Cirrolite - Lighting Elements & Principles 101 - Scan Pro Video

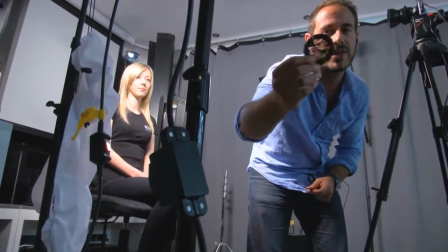So you can get custom shapes or things like that, just to change up the background a little bit.
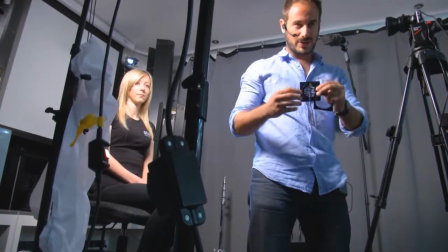And you put it into a gobo holder,
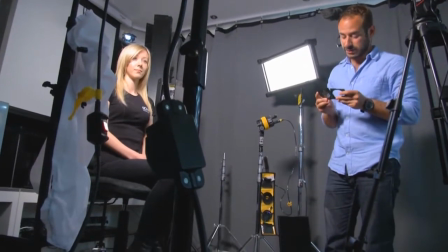and that gobo holder will go into a projector, which will go onto the lamp.
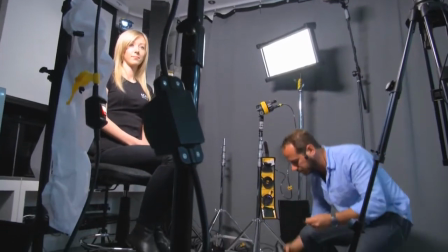So let's do this.
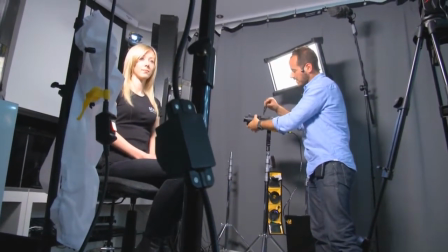So you put it where the barn doors would normally go, and there's a spring-loaded holder here.
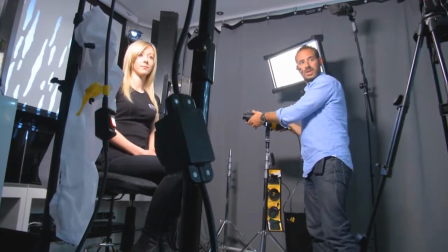Turn the lamp on, and what you should see, if you have a look at our main image again, please, Tom, just for a sec.
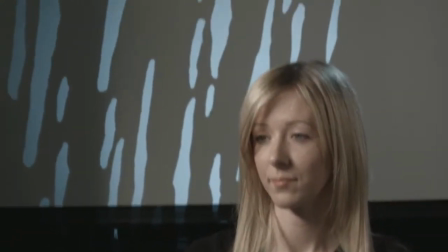Let's rejig the camera a bit. There you go.
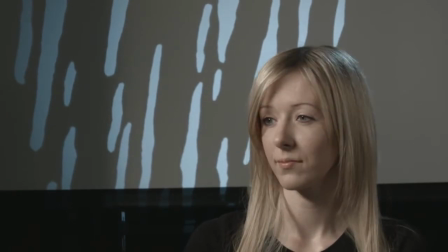You've got something coming onto the background there that's a little bit more interesting than what we had before. You can change this around,
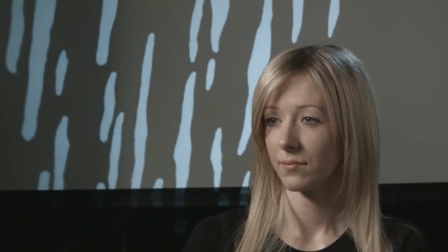but my issue with that right now is it's not particularly...
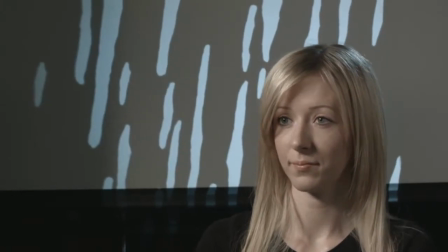just move this out of the way a little bit. It's not particularly clear. And part of the reason for that is we've got a lot of spill onto the background from our key lights.
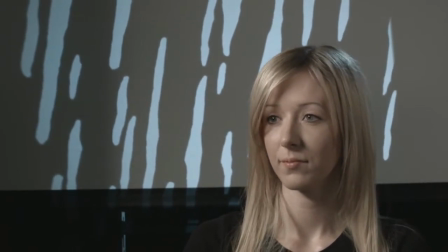And this is an interesting thing that I learned from a chap called Jonathan Harrison, who does a lot of lighting seminars very similar to these, is you can actually control soft light. Soft light is obviously designed to be soft. It's designed to be flattering. But what you have to control it is these honeycomb grids.
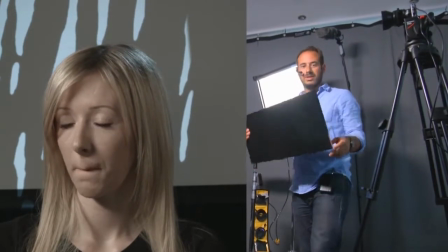And when you look at them, you kind of think,
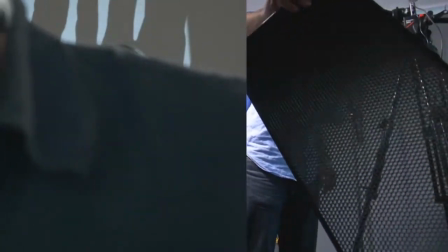like, what is that going to do to a lamp? Really, it's just going to make it have lots of little mini circles in it.
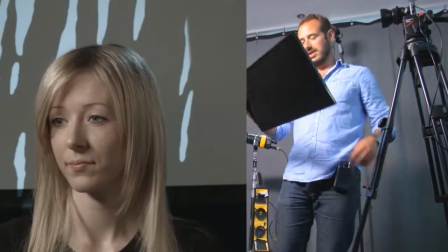At least that's what I thought initially. But what it actually does is stop the spill.
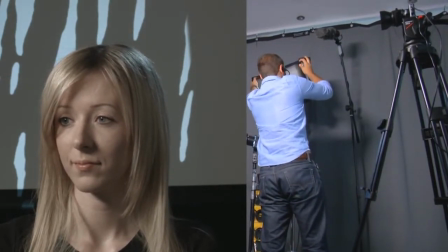It directs the light, almost as if you're putting flags up on barn doors and things like that.
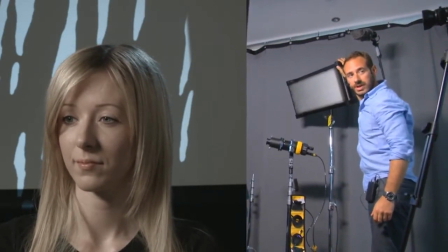It cuts the light a little bit. But if we watch the background a little bit more on our main image, you'll start to see, especially with this lamp,
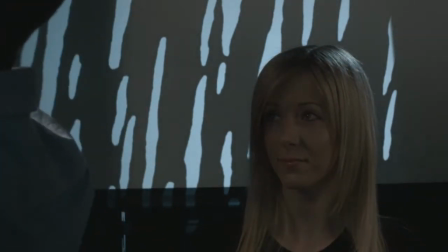you'll start to see the background come out. Put it on the right way around, might work.
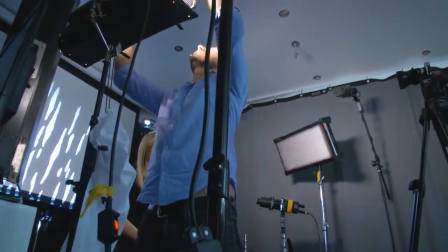And these are called honeycombs, or louvres.
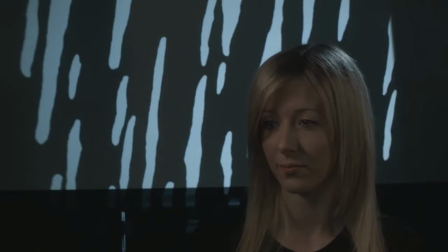And I think, if we go back to our image, we've got a lot more control on that.
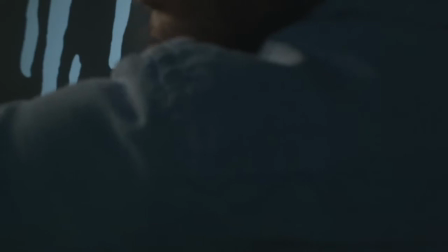Some of the light has... Let's get out my own light there.
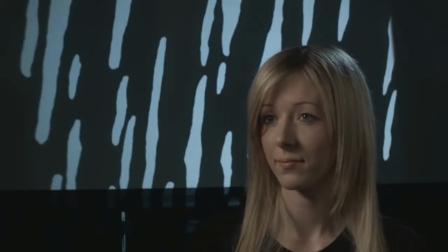Just rejig it. So what you've got, you've still got your image and your subject is still lit. We've still got our triangle of light, Natalie's face. I'll just increase that a little bit.
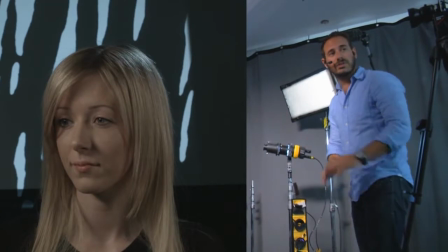And you're still getting what you're ideally looking for, but now you can control your background a bit more and throw different colors on it.
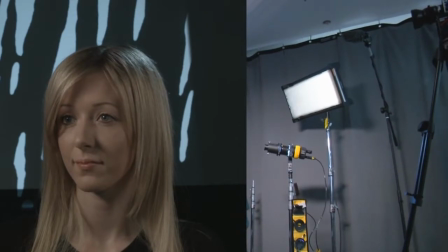The other thing you can do with this kind of stuff is gel it.
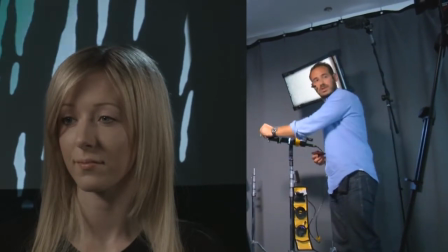So say you don't want, you know, a daylight balanced background, you can just throw a gel over and make it green, or,
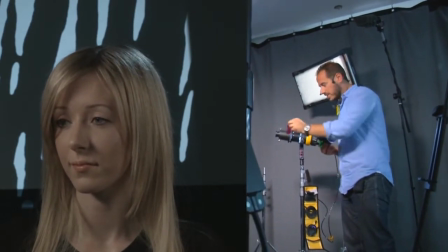and these are all cut to sort of sizes for dados, so they can go inside.
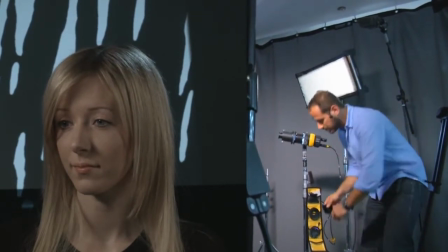But the great thing about the LEDs now, as much as the original tungsten units, which are still really popular,
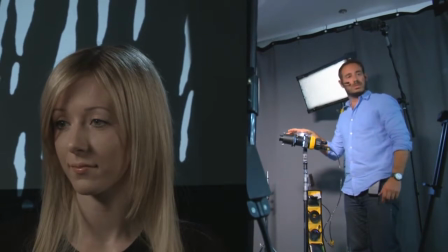they get very, very hot when you have these units on them.
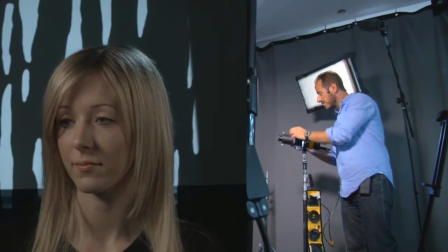And often enough, when you're trying to change these gobos out, they're really, really hot.
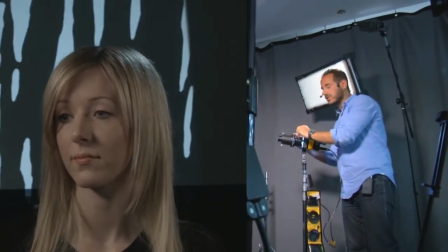And they're really fiddly, almost too fiddly to use gloves.
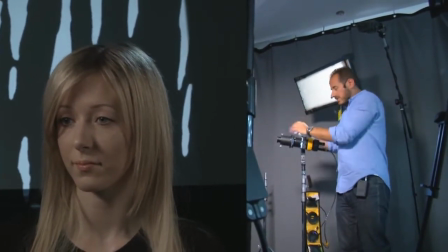So as much as we just dealt with it and got used to it at the time and like just sort of burning your fingers, now with LED, because the heat is coming off the back of the unit,
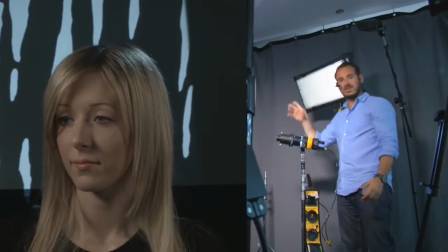there's not much coming out the front, so you just can pick them out and change them willy-nilly, and it's just really, really useful.
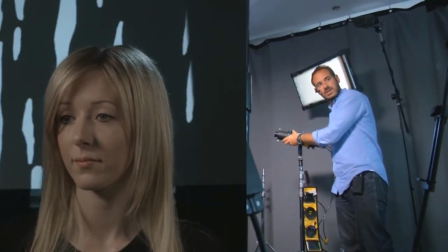And that's something I hadn't really anticipated when the LED technology kind of arrived.
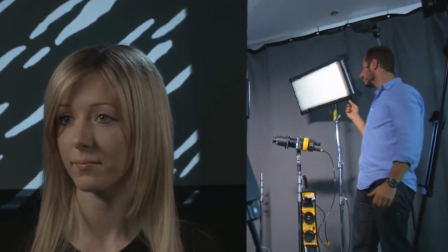So where are we at? We've got our key light, our fill light, we've got our backlight, and we've got a background lamp as well.
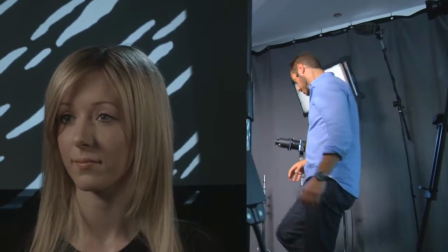We can add one more light in that I learned about from Jonathan as well.
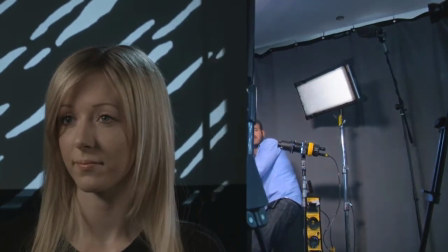This is a kicker, or known as a kicker.
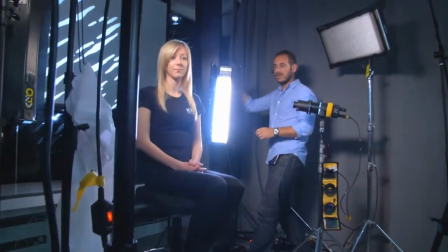And it just adds a little, just another dimension of light onto your subject and can make it very interesting.